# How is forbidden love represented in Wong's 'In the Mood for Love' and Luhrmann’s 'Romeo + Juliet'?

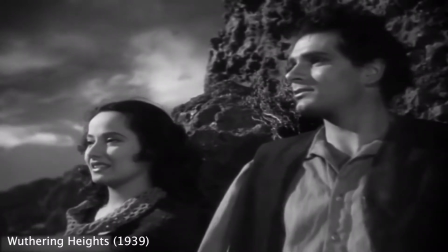[0:00]
Across film history, the trope of forbidden love in the romance genre has been used to illustrate the social tensions of
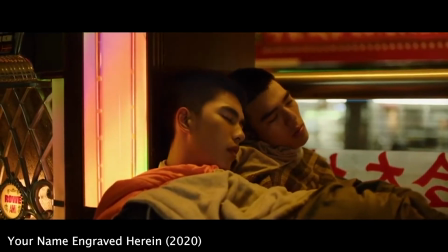[0:06]
what is considered an unacceptable relationship in a particular time and place.
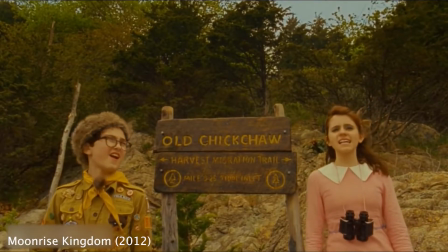[0:11]
Forbidden love is shown in different forms, whether it is the love between people from different social groups,
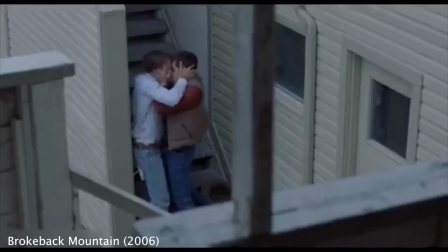[0:16]
love between people from feuding political groups, love that is not heteronormative, or love viewed as morally wrong,
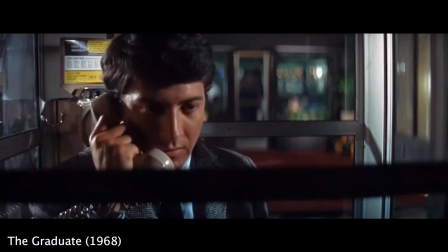[0:23]
socially such as that which becomes an affair.
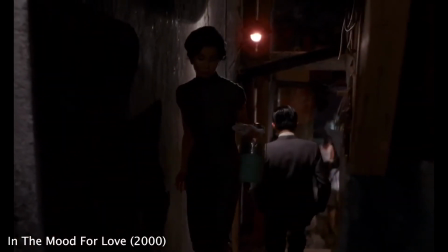[0:25]
This essay will discuss the representation of Forbidden Love in Wong Kar Wai's In the Mood for Love and Baz Luhrmann's William Shakespeare's Romeo and Juliet.
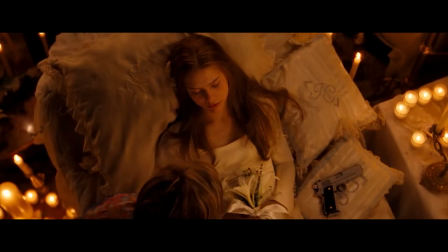[0:33]
Both films present Forbidden Love not as being wrong but being at the mercy of the fate of the cultural context they are set in.
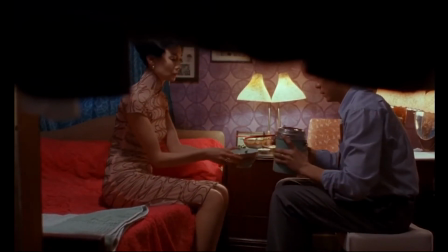[0:40]
In the Mood for Love tells the story of two neighbours who discover their spouses are having an adulterous affair.
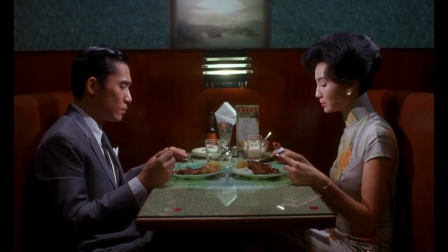[0:46]
As they get to know each other, their relationship develops. However, in order to not follow in their spouses' footsteps, they forbid themselves from becoming lovers, due to the negative societal view of adultery.
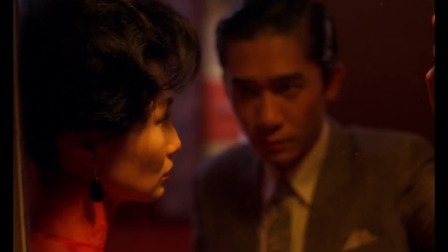[0:58]
The film is Wong's love letter to Hong Kong in the early 1960s, in which he grew up.
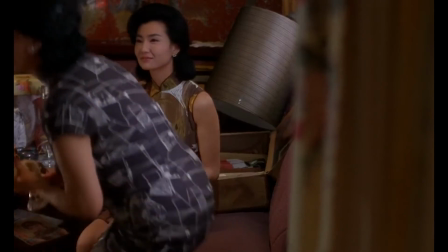[1:03]
It depicts a moment in time before mass emigration from Hong Kong dispersed what had been a cultural melting pot.
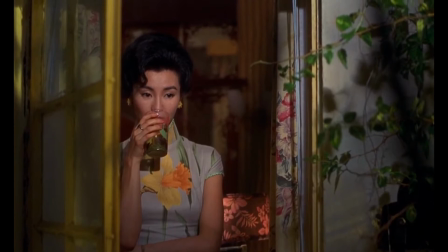[1:10]
The Latin-influenced music supports the romantic and sensual atmosphere.
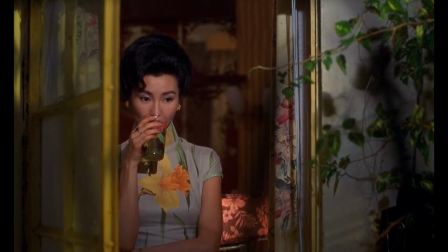[1:13]
Wong has said that Yumechi's theme, the recurring track throughout the film, became the reference for the film, like a waltz.
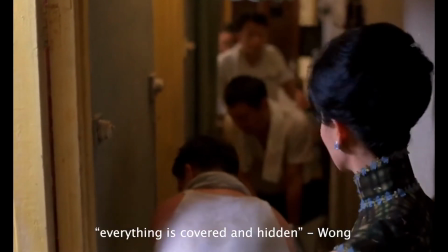[1:20]
The film shows the overpopulated apartment complexes where everything is covered and hidden, especially the nexus of forbidden relationships.
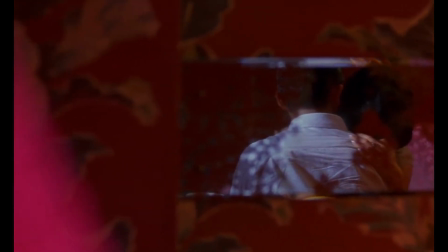[1:28]
Wong describes the film as not being a story about an affair, but a story about certain attitudes in a certain period of time in the history of Hong Kong and how people take these things.
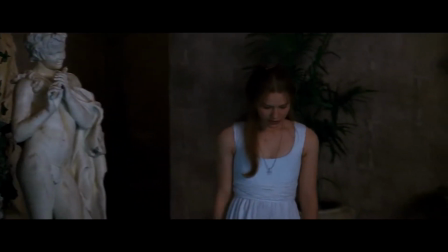[1:37]
They keep it as a secret. Lerman's adaptation of Romeo and Juliet uses the original Shakespearean story and its language
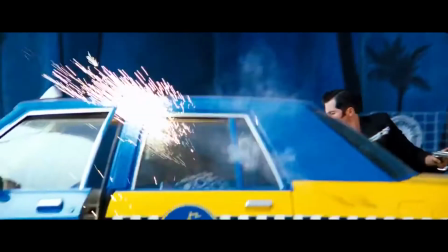[1:45]
in a modern setting to tell the story of star-crossed lovers from feuding families doomed to be kept apart.
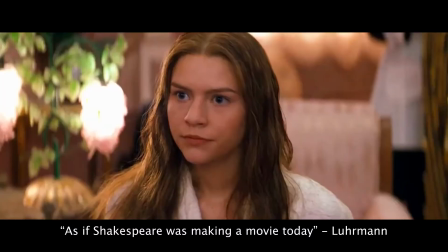[1:50]
Lerman set out to make the film as if Shakespeare was making a movie today. He wanted to make it accessible for everybody.
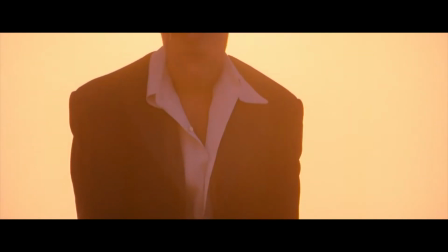[1:57]
Taking place in an imaginary world created by an English writer who had never been to Italy, its original setting,
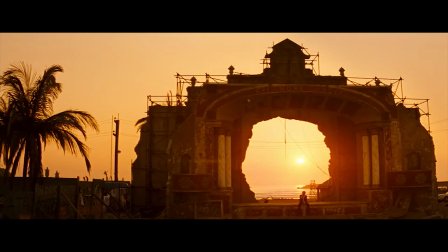[2:03]
made by an Australian director with American actors and shot in Mexico and San Francisco, the location of Verona takes on the characteristics not of one specific place, but rather the Western world and youth culture as a whole.
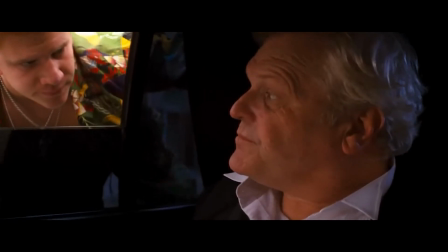[2:16]
Lerman wanted to communicate a message for the young, but also for an older generation, saying,
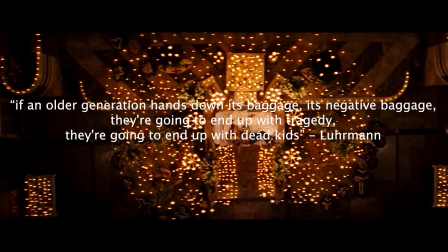[2:21]
If an older generation hands down its negative baggage, they're going to end up with tragedy.
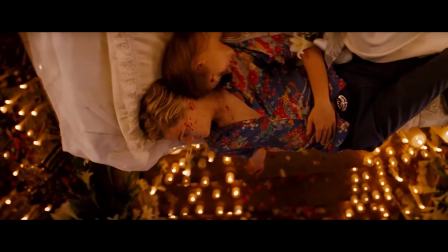[2:26]
They're going to end up with dead kids. While Lerman in Romeo and Juliet shows the hidden passion of forbidden romance as causing death and tragedy,
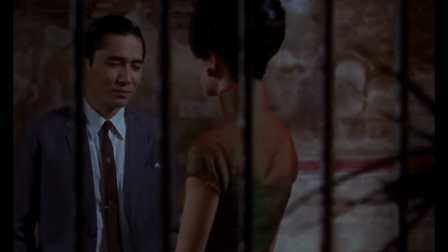[2:34]
Wong shows the romance in In the Mood for Love as a more subtle hidden affection, existing in fleeting looks and gestures. The director's styles contrast social and historical cultural contexts, changing how Forbidden Love is depicted,
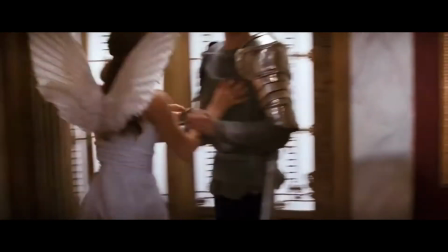[2:47]
showing that the representation of Forbidden Love changes not only in these films, but within the romance genre as a whole.
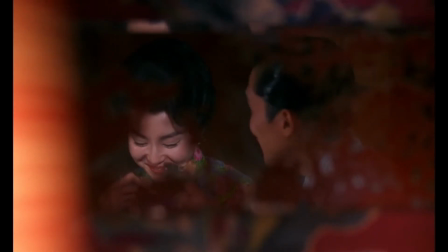[2:53]
Both directors use camera and editing to represent Forbidden Love. Wong utilises framing to demonstrate the feelings and context of Mr. Chow and Mrs. Chow's relationship.
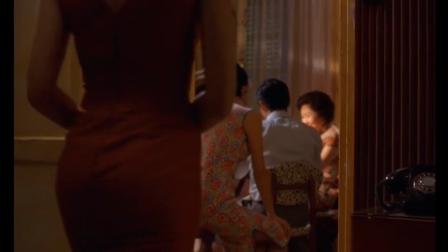[3:02]
The faces of their spouses are never revealed to the audience as if they are invisible,
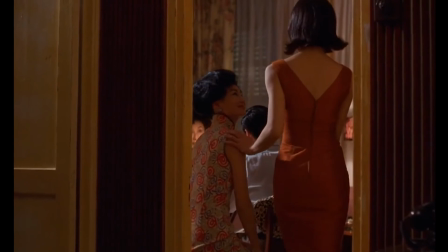[3:07]
only their backs are seen, they are heard off screen or referred to in dialogue between other characters.
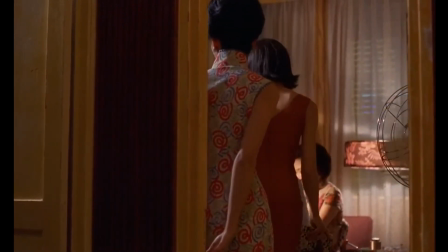[3:11]
This can be seen as a commentary on how forbidden love only exists when hidden from the gaze of others.
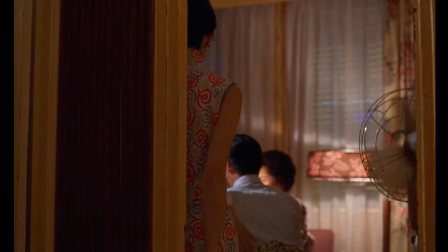[3:17]
This framing technique also focuses the sympathy and emotions on the leads, showing the story of their relationship.
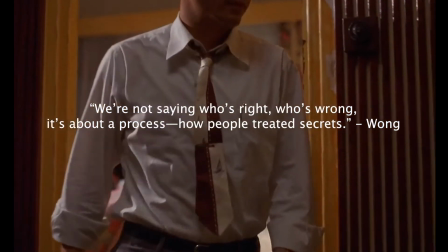[3:23]
As Wong says, we're not saying who's right, who's wrong. It's about a process, how people treated secrets.
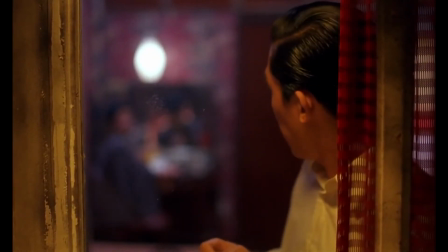[3:30]
Framing is also used to create the sense as if the audience is watching the forbidden love alongside the neighbours.
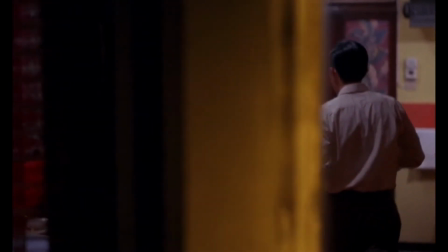[3:36]
Scenes are repeatedly shot through frames within the frame, through objects in the foreground, in front of the camera.
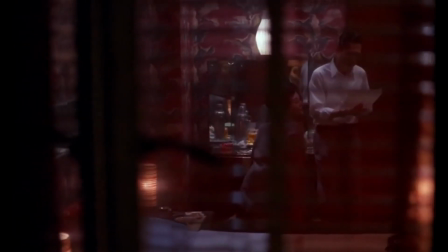[3:42]
This communicates the feeling of claustrophobia in the tight-knit living conditions and the feeling that they are being watched by those around them.
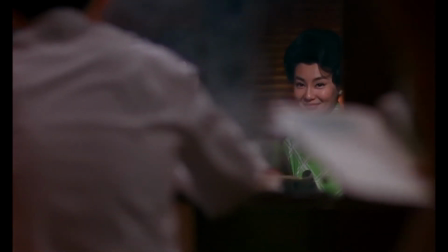[3:50]
Accepted routine is established through repetition of the same angles and specific locations, with the same shot types on certain objects,
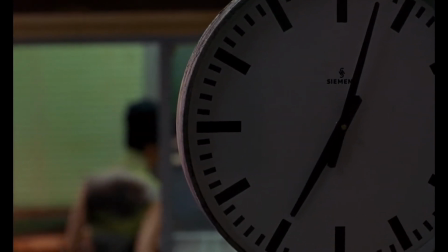[3:58]
such as the repeated close-ups throughout of the office clock enforcing the circular feeling to the film as it moves through seasons and years.